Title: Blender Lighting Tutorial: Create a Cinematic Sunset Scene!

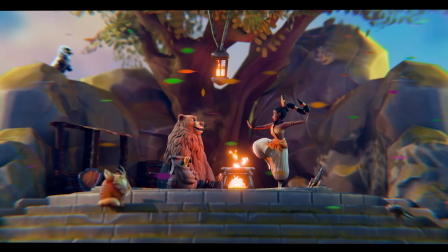[0:00]
turn this into this, stay with me until the end. Hey everyone, welcome back to DeepBlendArt.
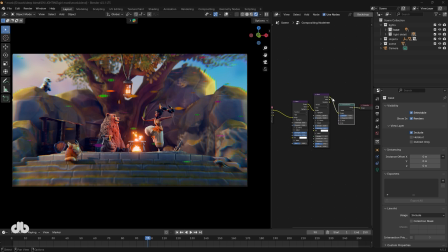[0:08]
I'm thrilled to have you here for the second session of our Art of Scene Lighting playlist. If you're passionate about creating stunning visuals in Blender, you're in the right place.
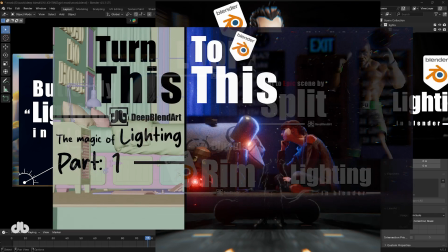[0:17]
If you missed our previous videos on the basics of lighting or the robotic scene, I highly recommend checking those out first.
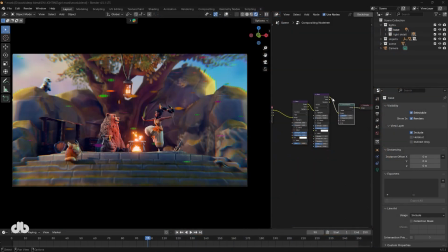[0:24]
Grab the scene file from the link below to follow along. Let's get started.
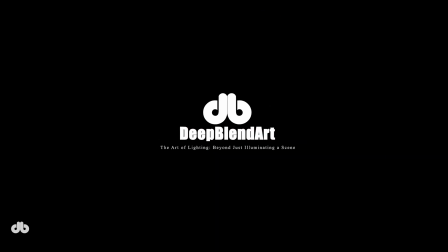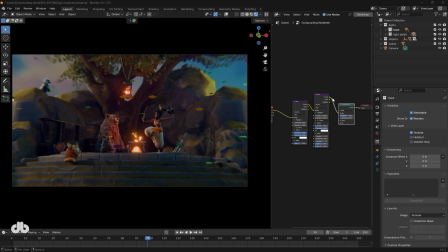[0:35]
Alright, let's light the girl monk scene together. In our first playlist, we covered the fundamentals of lighting. Now, we're putting those skills to work by lighting different scenes. In the previous video, we fully lit a robotic scene over 2 sessions. Today, we're tackling this animated scene, and I'm excited to see what we create.
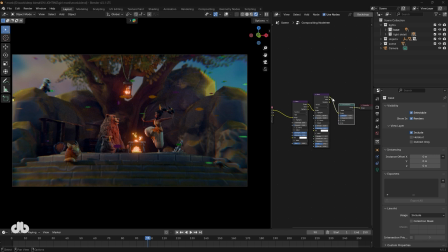[0:53]
If you haven't watched the earlier videos, pause here, check them out, and come back. We'll wait for you. Let's dive into the scene. First, I'm turning off the default lighting collection to start fresh.
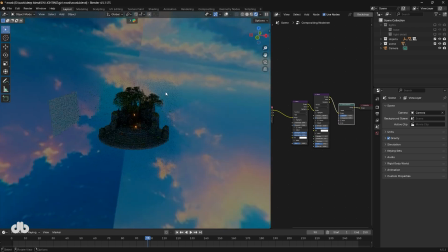[1:04]
I've set up a basic environment using an HDRI in the World Properties panel.
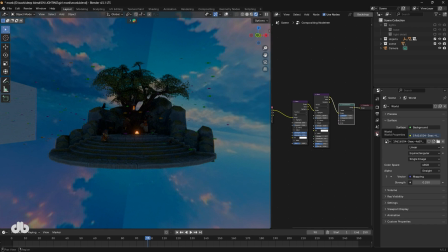[1:09]
You can choose any HDRI you'd like, but I'm sticking with this one for now.
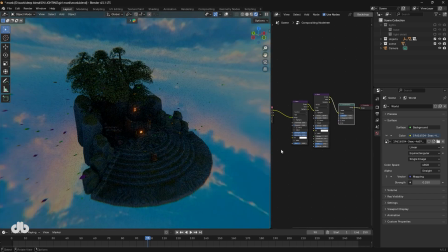[1:13]
To keep the environment light subtle, I set its strength to 0.25.
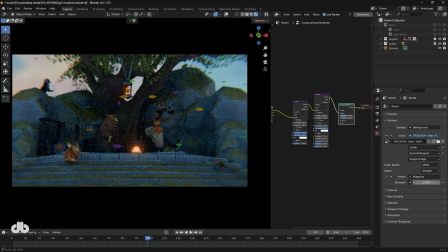[1:18]
Feel free to tweak this based on your scene's needs. It's all about finding the right balance for the overall lighting mood.
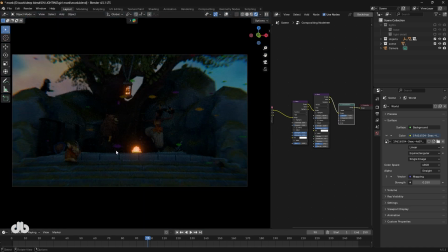[1:25]
Since we're imagining the scene at sunset, our primary light source is a sunlight. I'll add a sunlight and rotate it along the y-axis to match the sunset angle I have in mind.
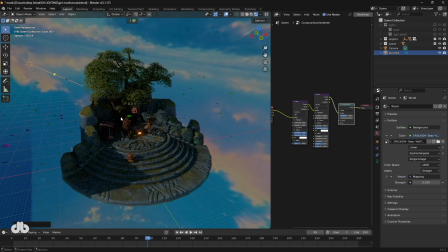[1:36]
The exact position of the sun isn't critical, but its direction matters.
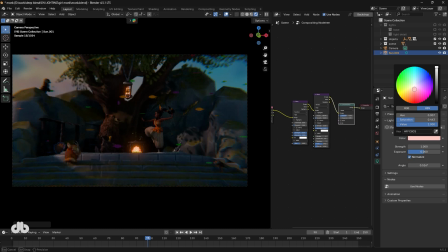[1:41]
To capture that warm sunset vibe, I'm tinting the light a soft orange and setting its strength to around 2. You can adjust this to taste, but this gives us our solid starting point for our primary light.
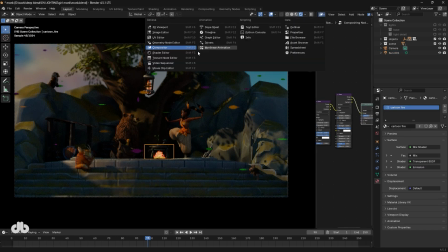[1:54]
Next up, we have 2 fire elements in scene. For these, I've set up an emission shader in the shader editor to mimic a glowing effect.
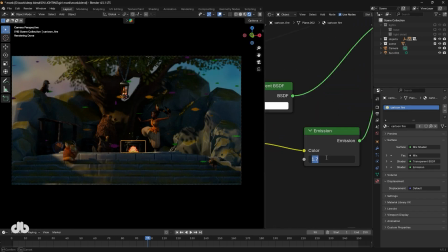[2:03]
You can adjust the emission strength and color to your liking. For simplicity, add an emission shader to the surface of the fire objects. However, using emission alone for environmental lighting can be tricky. It often overpowers nearby objects like the trees or characters.
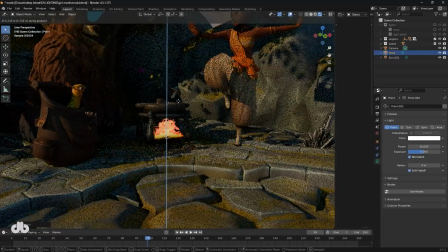[2:21]
Instead, I'm placing a point light right where the fire is, slightly above it, and tinting it a reddish hue to match the fire's glow.
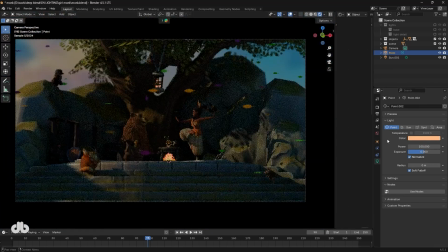[2:29]
I set its strength to around 1000 for a noticeable but controlled effect. This way we can fine-tune the fall-off, radius, and color to get the exact lighting we want.
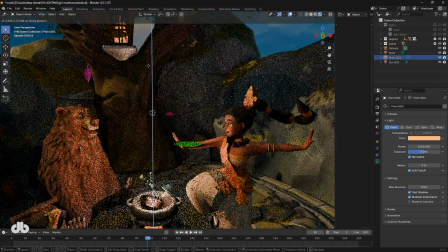[2:40]
To ensure consistent lighting, I'm duplicating this point light and placing it above the second fire element, like a lantern.
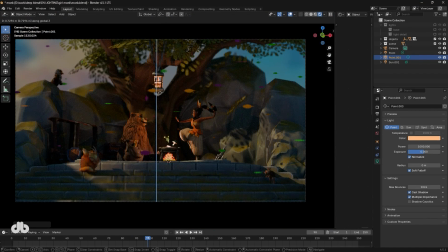[2:48]
I position it carefully to enhance the fire's glow without overwhelming the scene.
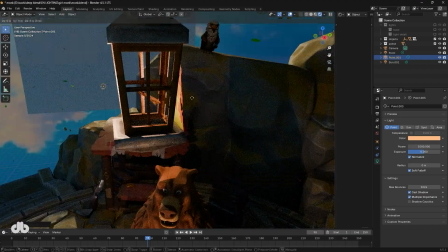[2:53]
You can place it slightly outside or adjust its strength to fit your vision. For example, I'm keeping it just behind the lantern to create a soft, warm glow.
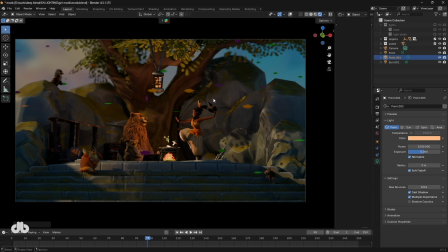[3:02]
This gives us our initial lighting layers, setting the foundation for the scene's atmosphere. To add variety, I'm tweaking the colors of these point lights. The upper light leans slightly toward yellow or green for a subtle contrast, while the lower one stays closer to a fiery red to emphasize the fire's intensity.
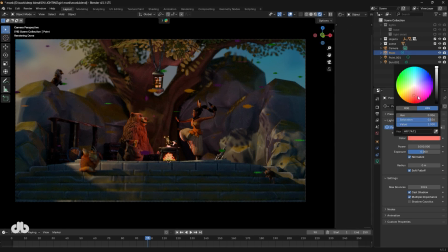[3:21]
This helps create a richer, more dynamic lighting mood. So, we've got our sunlight for the sunset, fire elements lit with emission shaders and point lights, but the scene still feels raw compared to our final vision. We need more techniques to polish it up.
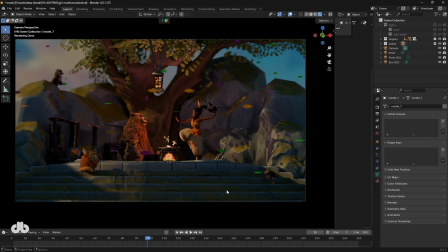[3:37]
Our scene has 2 types of objects: large environmental elements like trees,
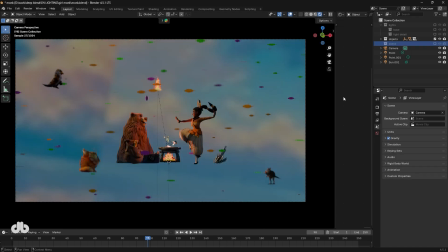[3:41]
stairs, and stones, and detailed characters like the bird, bear, and monk.
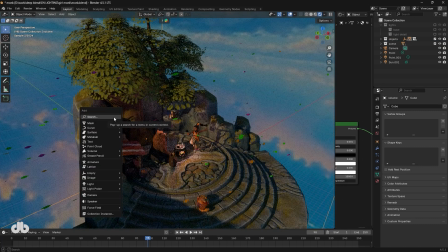[3:46]
To exaggerate this guy's effect on the stones, I'm adding an area light.
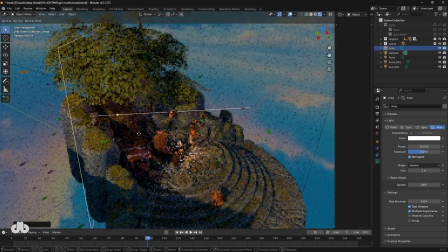[3:50]
I place it high above, aligned with the sun's direction, and angle it downward.
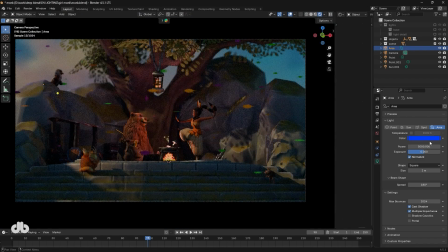[3:55]
I set its power to a moderate level, around 50, and tint it slightly blue to mimic the sky's atmosphere.